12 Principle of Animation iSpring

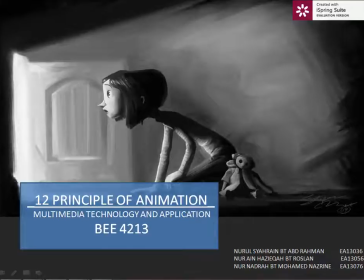3s
The 12 Principles of Animation. This video is made by Nurul Syarain, Nur Ain Hazika, and Nur Naga. Good morning, good afternoon, good evening, and good night. Today, we would like to invite our special guest to demonstrate the 12 Principles of Animation.
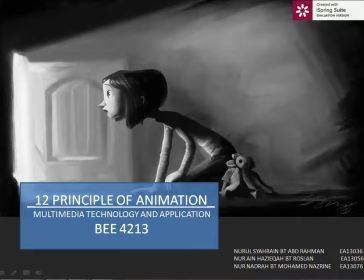21s
We present to you Mr. Blue Ball.
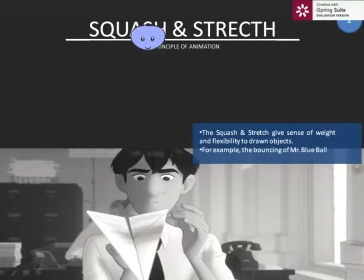26s
The first principle is squash and stretch. Squash and stretch is to give a sense of weight and flexibility to drawn objects. For example, the bouncing of Mr. Blue Ball. The second principle is anticipation.
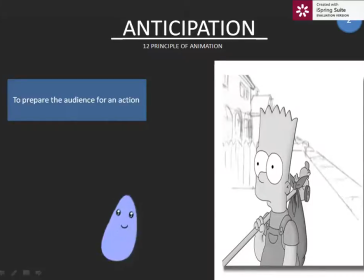44s
Anticipation is to prepare the audience for an action. The way Mr. Blue Ball extends his head to the right, showing that he is preparing to roll himself to the other part of the screen.
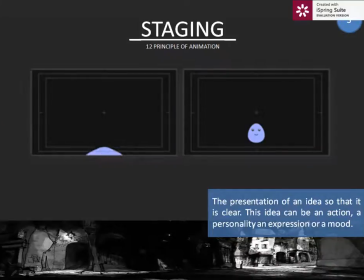58s
The third principle is staging. The presentation of an idea so that it is clear. This idea can be an action, a personality, an expression, or a mood. We can see that Mr. Blue Ball is jumping in the middle of the stage to show his action clearly.
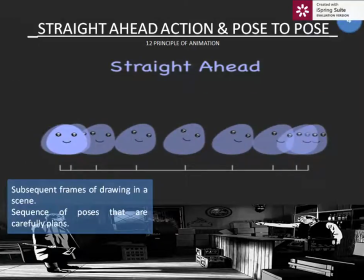81s
From the demonstration of Mr. Blue Ball, we can see that he is doing the fourth principle of animation, which is straight ahead action and pose to pose.
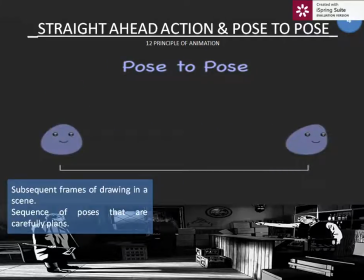92s
Straight ahead in hand-drawn animation is when the animator starts at the first drawing in a scene and then draws all of the subsequent frames until he reaches the end of the scene.
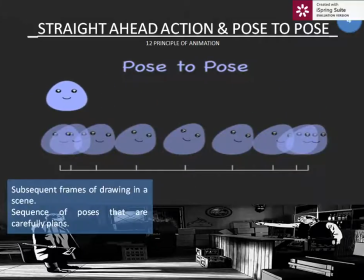106s
While pose to pose means is when the animator carefully plans out the animation, draws a sequence of poses. This is used when the scene requires more thought and the poses and timing are important.
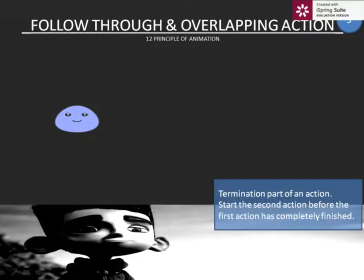124s
The fifth principle is follow through and overlapping action. Follow through is the termination part of an action, while overlapping is to start a second action before the first action has completely finished.
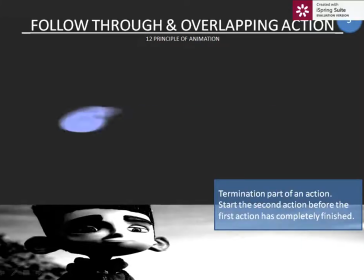139s
We can see this action through Mr. Blue Ball movement from the left to the right of the screen.
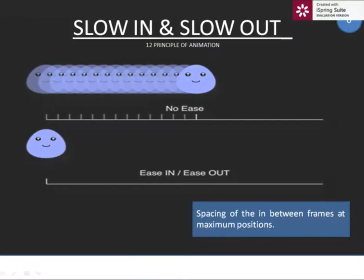151s
The sixth principle is slow in and slow out.
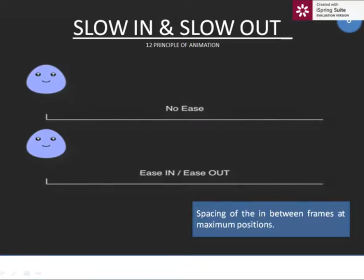157s
This refers to the spacing of the in-between frames at
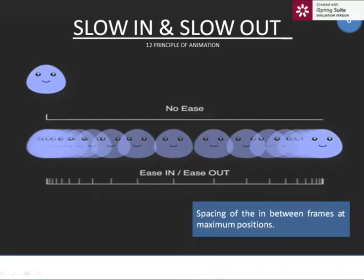162s
maximum positions rather than having a uniform velocity for an object.
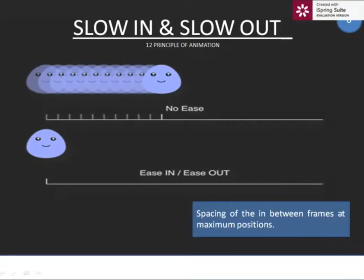166s
It is more appealing and sometimes more realistic to have the velocity varies.
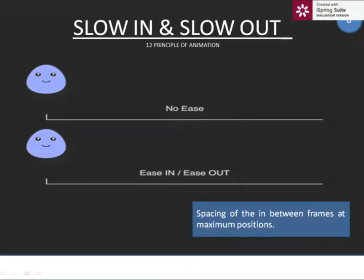173s
Looking at Mr. Blue Ball move faster as he moves from the left of the screen to the right side of the screen.
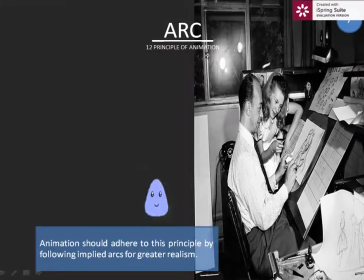181s
The seventh principle is arc. Arc is the most natural action, tends to follow an arc trajectory. An animation should adhere to this principle by following entire arcs for greater realism.
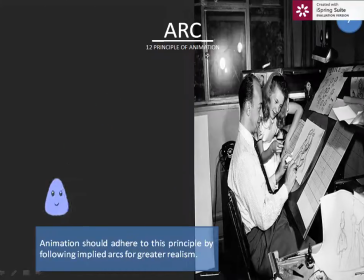197s
This technique can be applied to the movement of Mr. Blue Ball along a parabolic trajectory.
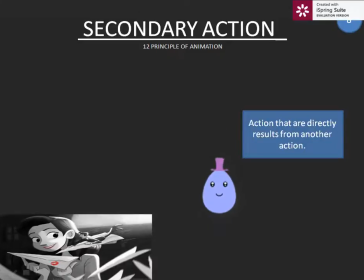205s
The eighth principle is secondary action. This is an action that directly results from another action. It can be used to increase the complexity and interest in a scene. This action can be seen through Mr. Blue Ball's head.
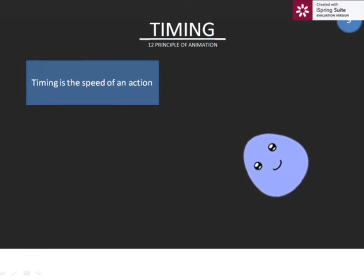224s
From the movement of Mr. Blue Ball, we can see that he is doing the ninth principle of animation, which is timing.
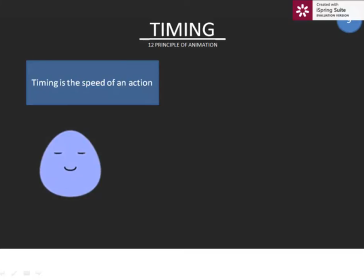232s
Timing is the speed of an action. Timing gives meaning to movement, both physical and emotional meaning.
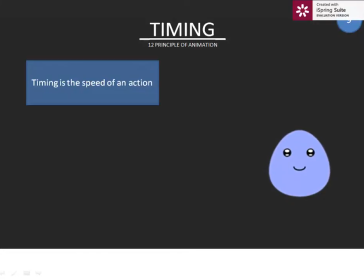240s
The animators spend amount of time on the anticipation of an action.